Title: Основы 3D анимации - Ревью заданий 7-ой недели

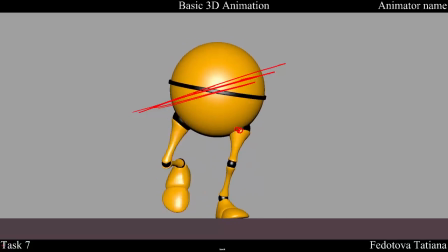2955s
Вот, так что это нормально. Здесь есть эти резкие переходы, как я и говорил. Вот он, ших, и только что эта нога была опорная, и он наклонен вот так. Чуть позже эта нога опорная, и он наклонен уже в обратную сторону, вот так.
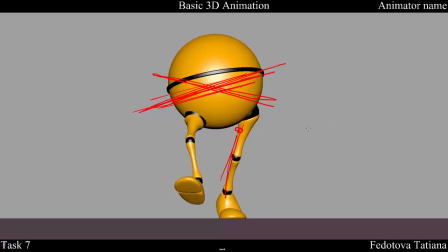2970s
Как бы наклон меняется не когда нога приземляется, а когда, ну, все происходит на одной ноге. И потом задерживается, долго держится, он переносит вес на эту ногу, и тогда на этой ноге меняется то же самое.
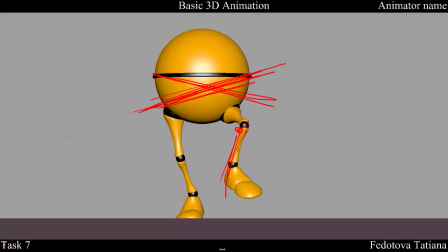2985s
Вот, это, опять же, кривые. ну, переходы между ключами, его вращения на кривых, они будут, он, ну, наша кривая будет не такой дугой выглядеть, да?
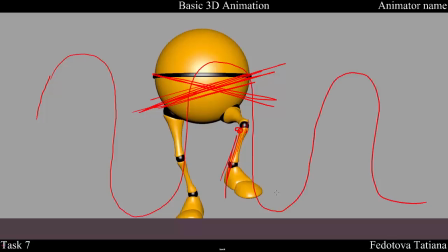2999s
Ну, я сейчас не рисую один в один точно эту кривую. Но получается, что он больше задерживается в каждом шаге, и меньше времени у него остается на переходы. Соответственно, у нас получается, что у нас дольше он
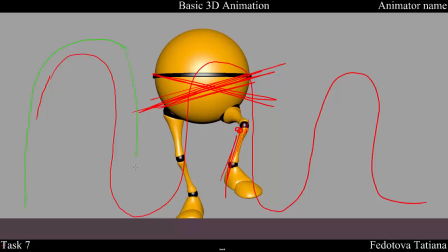3019s
держится тут, потом быстрый переход, потому что ему нужно успеть, как бы, ну, даже вот так, да? Ну, быстро перейти сюда. Чуть-чуть широковато нарисовал.
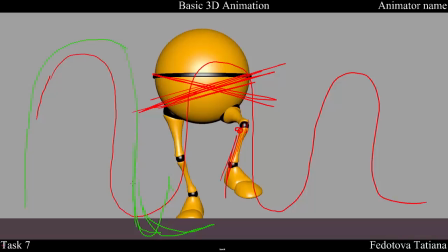3035s
Ну, в общем, у нас получается, что он долго находится в шаге, потом опять быстро переходит и опять другой шаг идет. Так вот, если посмотреть, то эта линия расширяется сюда. Резкий переход.
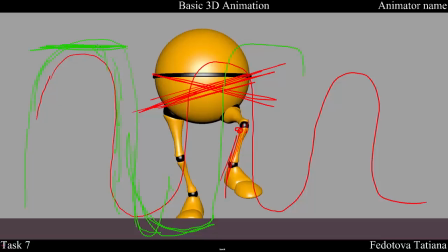3053s
В общем, больше зависания получается здесь, в крайних, ну, в вершинах и вот в этих впадинах кривой. И более короткие переезды между этими вершинами и впадинами. Вот, уменьшай это, и получишь более плавную походку.
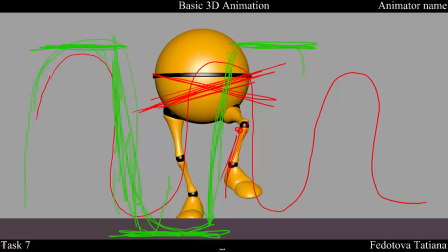3069s
Вот, но сейчас получилось, ну, как бы стильно, мультяшно, определенный стиль, но это уже необычная походка. Вот, и об этом я говорил, кстати, в лекции, что делать стилизованную походку, чтобы она была походка с характером, лишь бы каким характером, это легко сделать.
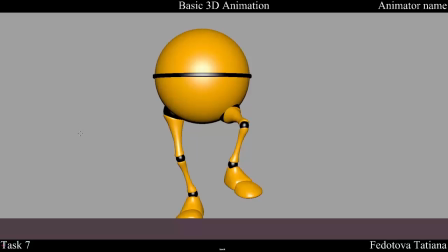3087s
Это просто надо что-то не попасть или что-то подкрутить специально, и получишь лишь, ну, как бы, лишь бы какой, но какой-то определенный характер. Ну, я имею в виду, что определенный, который получился. Но если заранее придумать, что ты хочешь сделать веселого медвежонка, и действительно постараться сделать этого веселого медвежонка, вот это будет посложнее.
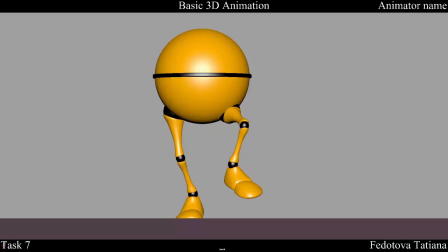3107s
Вот. Окей, такие заметки по этой анимации, а мы идем дальше. И следующая у нас работа Юрия Шевченко. Смотрим ее.
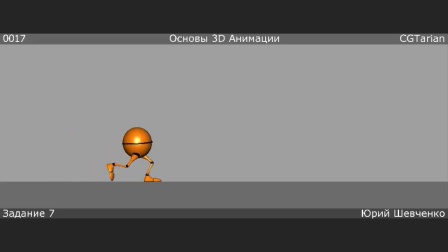3122s
Уже видно, что очень широкий шаг, и он не четкий контакт, у него не прямая нога в контакте. Тын-тын, хорошо, давай рассмотрим теперь так. Значит, ногу я бы рекомендовал выпрямить.
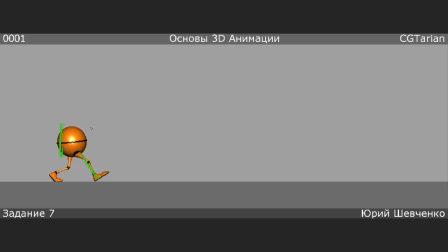3138s
Тело сдвинуть вот так вот вперед, все тело выделяешь, и всю кривую Translate Z, всю двигаешь вверх. Потому что сейчас оно как бы запаздывает, ноги намного впереди тела. Так вот, чуть сдвигай тело вперед.
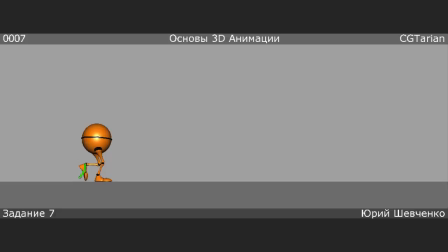3160s
Опять тут я бы рекомендовал ногу вот так, чуть-чуть подтянуть сильнее, не носком вперед. Extreme Up есть. Носок как-то немножко кажется, что оторвался здесь во время Extreme Up.
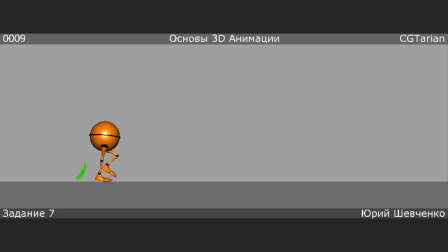3174s
Он должен четко стоять, а тут что-то видно, что он взлетает и как-то движется. Вон пиксели под ногой у него меняются сейчас. Тут очень широкий шаг, очень широкий. Сильнее бедра разворачивай на этот момент, чтобы этот шаг был...
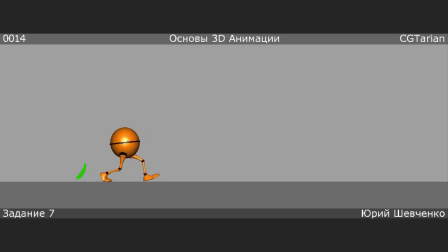3194s
Получился бы правдоподобнее. Но лучше я бы рекомендовал уменьшить ширину шага. Это очень широко он сейчас шагнул. Тут он протыкает землю, этого быть не должно.
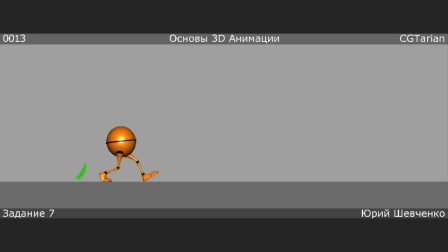3208s
Так, давай посмотрим приземление. Раз, два. Хорошо. Контакт. Так, секундочку. Нам нужен контакт более выразительный.
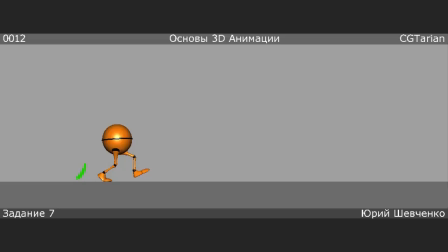3223s
За кадр до контакта сильнее выпрями ногу, в контакте тоже сильнее выпрями ногу, бедра сильнее выведи. Сейчас бедра кажется, что они не разъехались на момент контакта. Кажется, что они, вот что это, что то бедро на одном уровне. Сильнее бедра поверни. Опять вот тут то же самое.
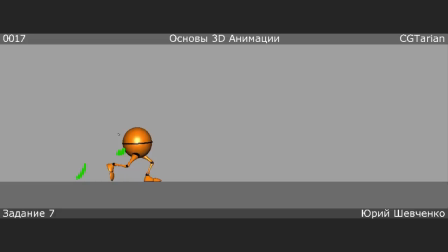3245s
Очень-очень бедра близко, сильнее надо разворачивать. Их... На контакт выравнивай ноги. Но здесь явно нужно уменьшить шаг.
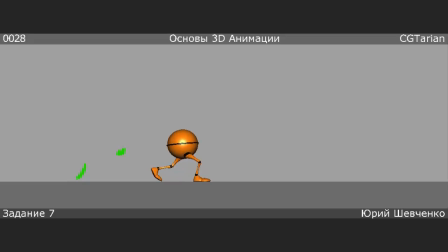3264s
И потом ты добавил сквош и стретч, хорошо, но он должен произойти полное сжатие, полный сквош. Не в экстрим даун. В экстрим даун он опускается только сам ниже. И когда он начнет подниматься, потому что сквош и стретч должен на нем происходить, ну, чуть позже.
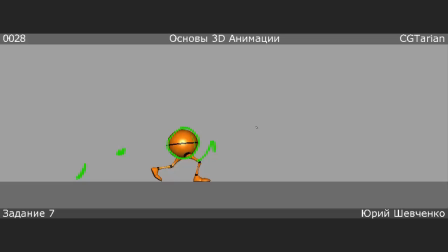3284s
Extreme Down – это как у мячика контакт. Это у мячика самая низкая позиция. Да, мячик летел сверху, ударился о землю, да, вот, тык. Вот это Extreme Down. Ниже он уже не полетит. Но сжатие у мячика произошло в следующем кадре, реакция.
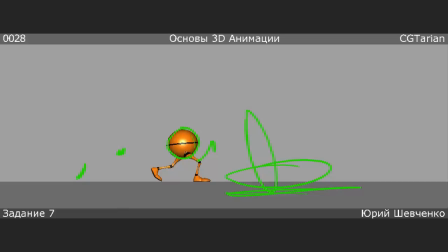3299s
Так вот, тут Extreme Down – это конец его движения вниз. Соответственно, сжатие в следующем кадре, он уже начнет подниматься вверх. Но на вот этом подъеме он тогда немножко и сожмется. И то же самое с Extreme Up.
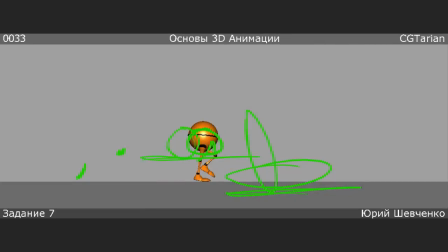3316s
Полный его стретч будет не в Extreme Up позиции, а кадр или два кадра после. Ну, лучше даже сделать два или три, не кадр. Кадр — это у нас, когда экстремально мячик падает. А тут лучше 2-3 кадра сделать разницу между Squash and Stretch и его Extreme Up и Extreme Down позициями.
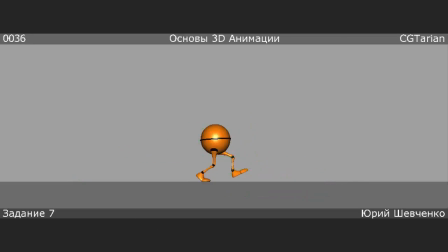3337s
Живее будет выглядеть. Так, хорошо, смотрим, что у нас на виде спереди будет.
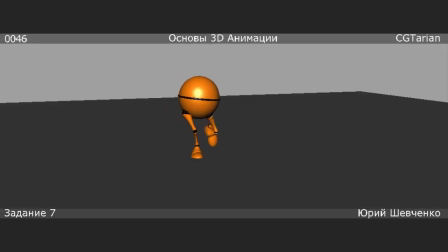3349s
Ну да, он очень сильно приседает из-за широких шагов.
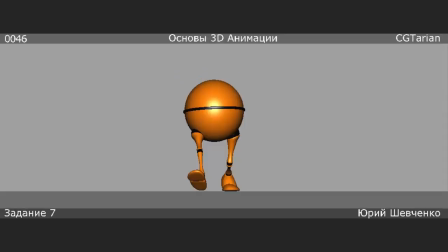Тык-тык-тык, хорошо, давай посмотрим перенос веса. Рановато переносит вес. Он еще не приземлил ногу, а уже вес туда перешел.
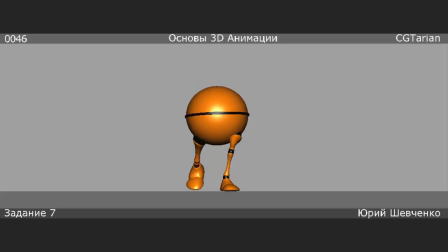3372s
Так, чуть позже, на 3 кадра позже переноси вес с ноги на ногу. Просто всю Translate X его тело сдвинь, ну, кривую сдвинь на 3 кадра вперед, чтобы позже все происходило.
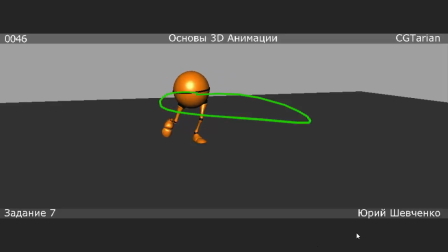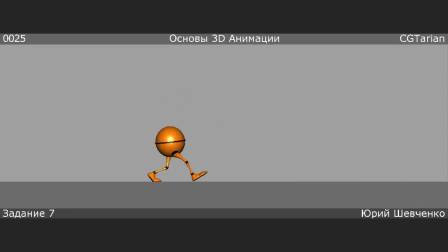3390s
Вот. Но, если, скажем, многое что не получилось, и походка выглядит не очень привлекательно, я рекомендую не исправлять ее, а я рекомендую ее делать заново. Опять же, это дополнительная практика, которая даст дополнительный опыт и более легкое отношение к созданию анимации,
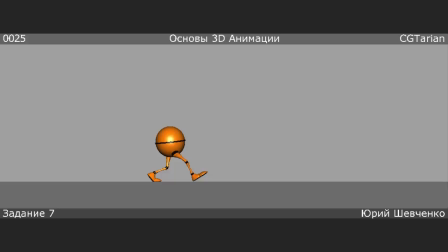3410s
потому что эта практика будет вас тренировать, что легко сесть и сделать заново. Вот столько заметок по анимациям на сейчас, по этим работам. Если ваша работа не попала в ревью, ничего страшного. Обратите внимание на те моменты, которые мы рассмотрели здесь, в этом ревью.
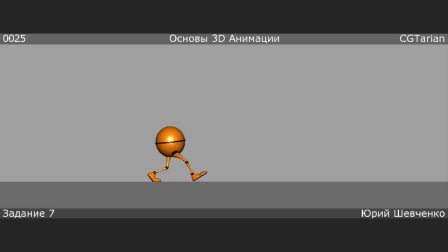3428s
Скорее всего, в вашей работе, если есть ошибки, то наверняка они здесь были рассмотрены, соответственно, внесите соответствующие поправки и получите привлекательную походку. Вот, хорошей, интересной учебы и счастливо!